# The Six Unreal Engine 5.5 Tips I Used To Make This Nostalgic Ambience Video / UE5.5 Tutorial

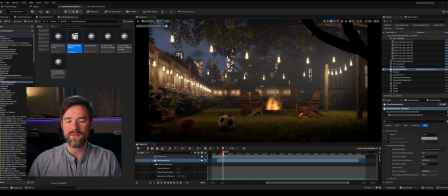1241s
All right, the last thing I want to mention in this video is the importance of adding subtle, natural details to your scene. In real life, when we look around and we interact with objects, or we go to and from work or whatever, we rarely notice the level of complexity that there is around us.
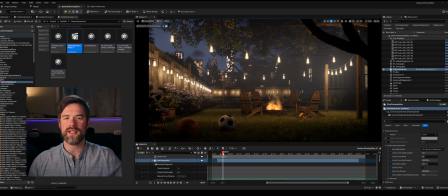1260s
Like I mentioned earlier, the grass on the side of the road, how there's probably 10 different things there, but all you think about is that there's grass, when there's actually so many different things. The texture on the wall, the number of little objects on the desk. Right now my desk is a mess, but you can't see it.
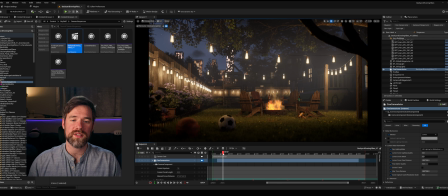1277s
Those kinds of things have to be considered to make the scene feel real. Even though the focal point in this is like the chairs and the fire and the fence and the lights and maybe kind of the plants on the side,
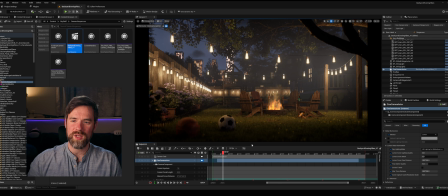1289s
there's all these other elements that if they weren't there, it would feel empty and it would feel fake, because you would realize that there should be more detail there.
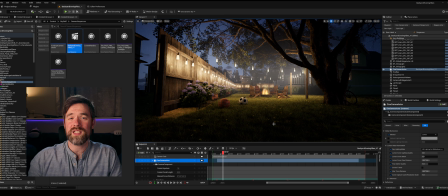1298s
Just a couple examples, and again, I'm not claiming to be an expert. These are just things that I noticed building my own scenes over the last couple of years.
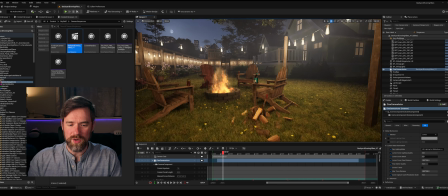1306s
As I was putting this together, I was like, oh, like even the wood here, that wasn't originally there.
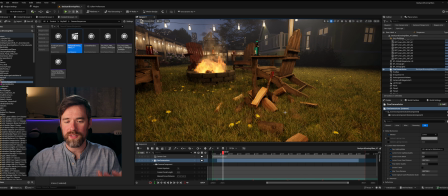1311s
I felt like there needed to be something to feel like people were living here and were actually hanging out here for a while.
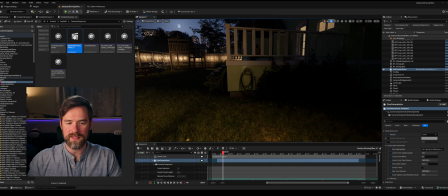1316s
The bottles and cans on the chairs, even things like this. This hose on the wall isn't part of the original house model.
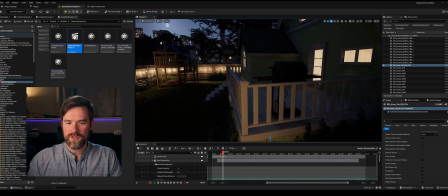1324s
I put it there. There's a grill up here that you may or may not notice.
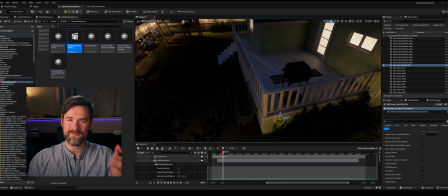1329s
I added that just in case something in the shadows could feel more realistic.
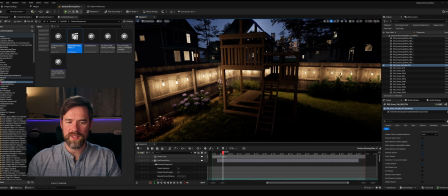1333s
There's a bench here. There's this playground, like it's an actual yard that kids might be in.
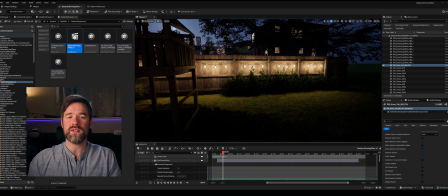1338s
There's a picnic table. There's bushes in the back that kind of reach up into the lights. It's very similar to things that I see in real life.
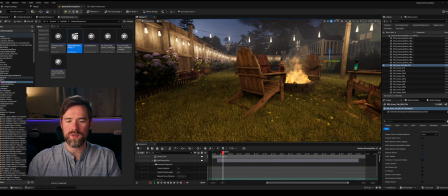1346s
And those are things that I feel like really make or break the realism for a scene that's supposed to feel real.
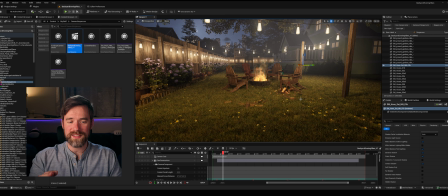1353s
It's actually one of my favorite things to do is get the scene blocked out and get the main elements in there and then go through and kind of do passes. You start off with the bigger details and then work to medium ones and then small. And by the end, you're like, wow, this looks so much better than it did before.
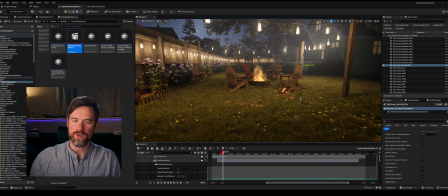1367s
One of my first projects I did in Unreal Engine was trying to make a creek, like a realistic looking creek flowing down, is supposed to be very serene. And I like took the Unreal Engine water body and made it go down, and I just put grass on the sides.
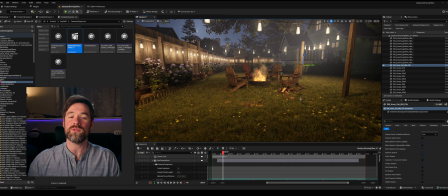1383s
I'm like, this looks so stupid. And it was so disheartening. And then I looked at references and I realized creeks actually have like rocks by them, and there's rocks in the bed, and there's plant life, and there's, you know, trees next to it and all sorts of stuff. And I started adding those things in, and I was like, oh, that was the difference. I didn't have enough detail.
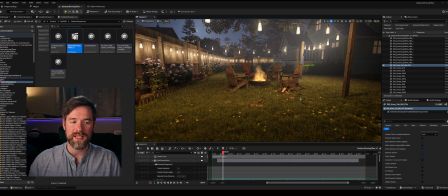1402s
And every single project I run into, it's the details that make the difference.
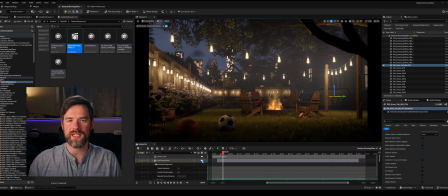1406s
So as a quick recap, the 6 things we talked about are the importance of using references. Look at actual images of things that you want to recreate to see what details are there. Number 2, the string light plugin that I used for this project. I don't remember how much it is, but you can probably get it on whatever marketplace there is for Unreal Engine when you're watching this.
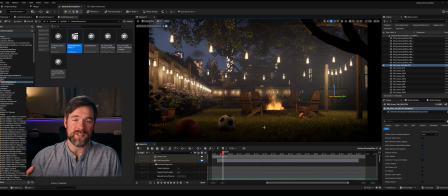1425s
Number 3, use the city sample buildings. Use the epic sample projects in your project. And then know that you can customize some things like the brightness of the elements, like the windows in the background here. You can customize those things. You may need to go into the materials, but you can do it. Number 4 is using physics to place objects around the scene.
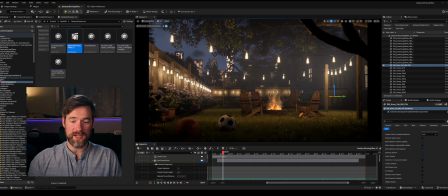1445s
It adds so much realism, and it takes a lot less time than trying to like rotate and place things on your own using the transform tools. Number 5 is the difference between using hit lighting for everything, hit lighting for reflections versus surface cache, and trying to eliminate the flickers that you see in your scene.
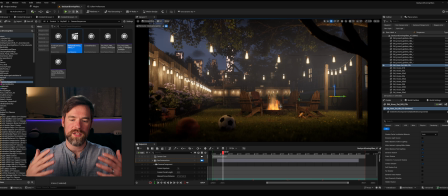1462s
And then number 6 is, again, trying to add subtle natural details to the scene. Go big, go medium, go small, look at the scene, re-reference your references and see if it's all there. And if it is, great job. Render it out. So that's pretty much it for this tutorial. Now go make something.